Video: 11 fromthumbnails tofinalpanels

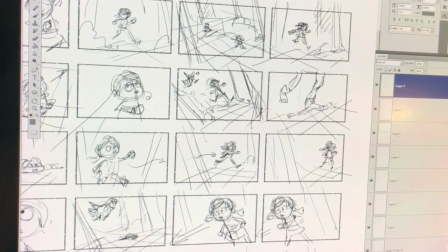So I'm going to go then to the next frame, this whole shot from the bird's eye view. And here is,
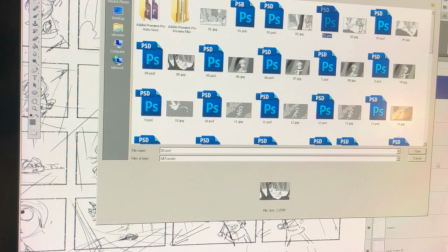I'm going to name it as number 2, and I'm going to have this frame here,
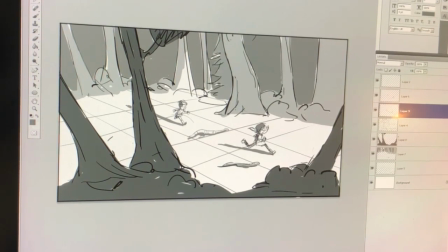and I'm not going to have the whole woods because I just want to signify that the characters are running through the woods and the camera is kind of still.
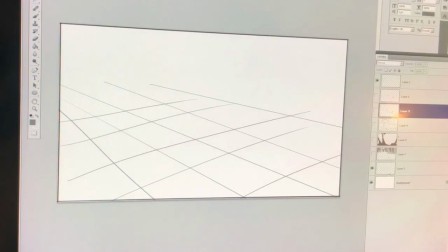So I usually always start with drafting this perspective thing, and then I'm drafting the characters where they are, and I'm adding the forest.
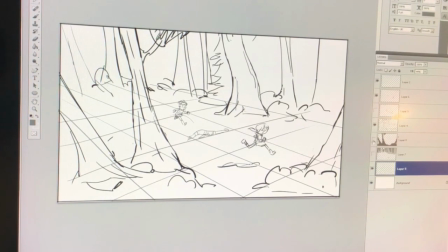And later on, if I have time and if the production allows it, I'm going to put some shading on it just to
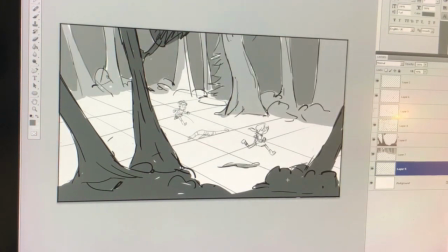have a nicer composition to suggest the lighting a little bit and how the forest frames this composition. And that is going to be
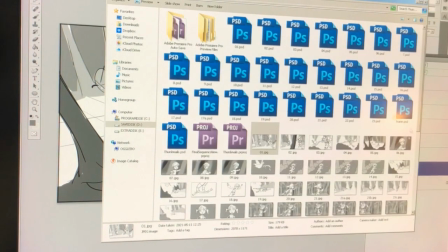my image number 5. So the numbers I give for my images here is just for me, so I can follow some order.
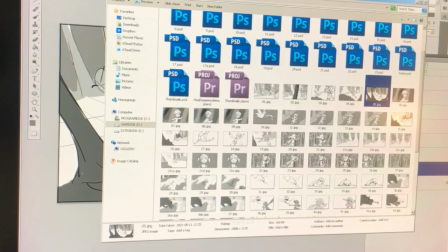Now these images later on can be renamed, or they can be changed,
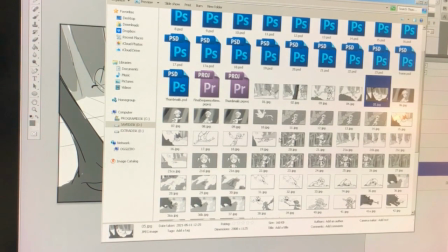because the director might want you to flip some shots here and there, because when you get to the first draft of your composition,
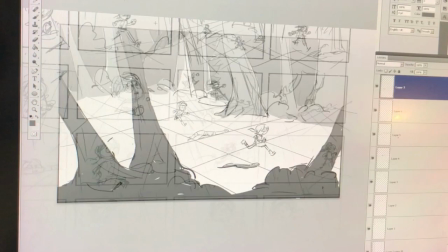of your sequence as a storyboard, and you put it in the animatic,
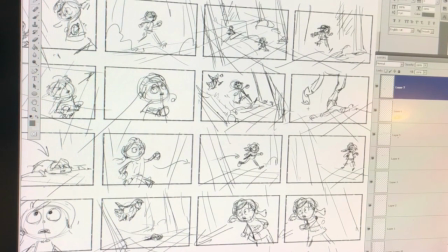then you can see the flow of this animation, of this storyboard, if that works or if you need to change it.
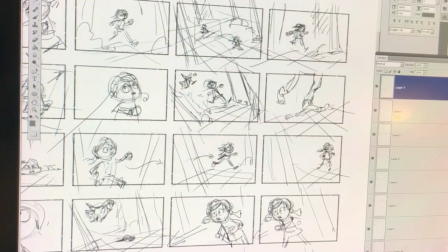So then here I want to see, I have Peter approaching the branch, but before that it feels like I need to have some more speed.
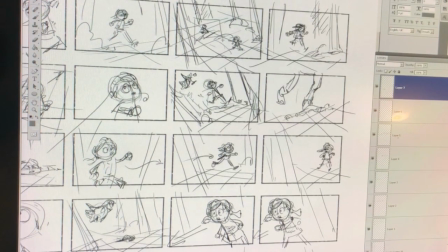I need to have them running more. So this is something I see when I work within this process.
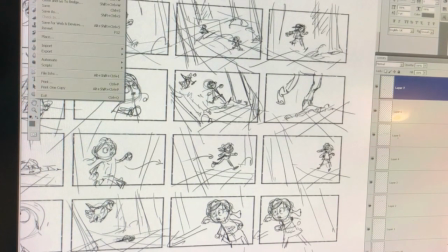So what I did here is I added another frame
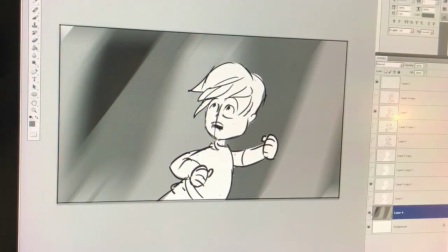here where Peter is running. So what I did is just I took a piece of the woods, and here I have
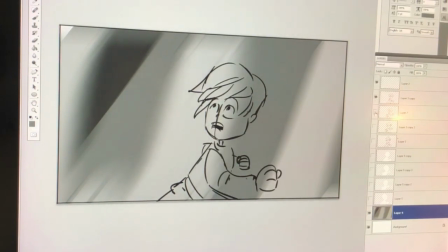Peter running in 2 poses, and one of these poses is when he's running forward, and I just copy this layer and I just make the other pose.
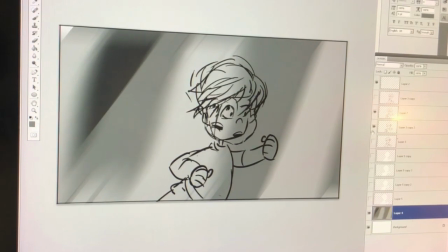Very simple, just to signify that there is speed to it. And then I have another frame where I have the same poses.
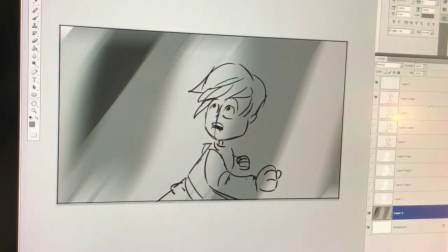I just turned his head towards the dragon. I just want to amplify danger.
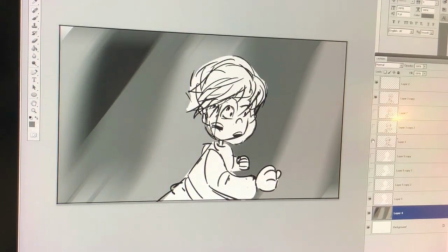And then I color these frames. Here is for this frame, and I close and open layers, and I get this layer where is the background,
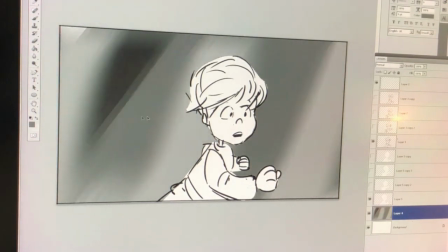and for the next frame I just move it a little bit, and eventually what I get,
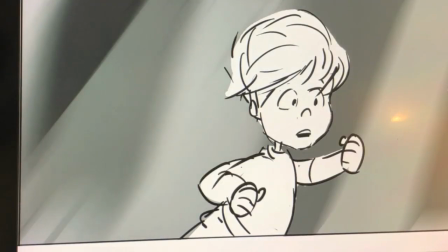if I see these frames, I get the sense of speed.
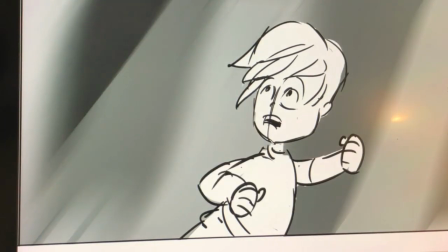Now again, things can be really, really rough, and the character doesn't need to look exactly like this character.
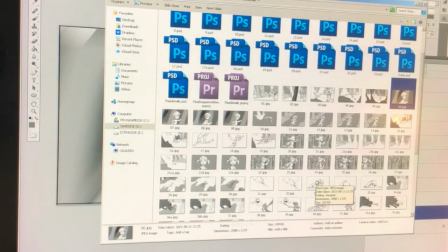It can be rough because, again, the most important is that you can draw these frames quickly. You can have a speed in the production.
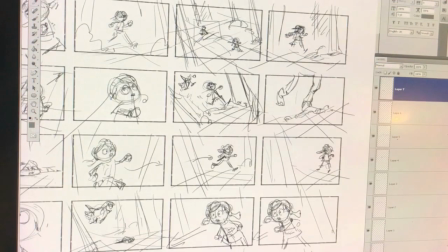And that's how I actually go about through every single shot of those shots,
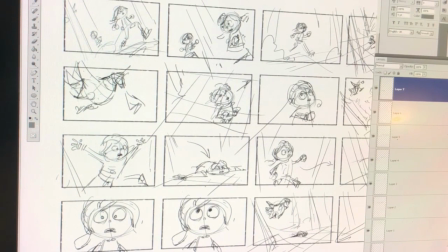and just create a couple of images. Like this one, for example, here I have signified that we follow with Peter forward.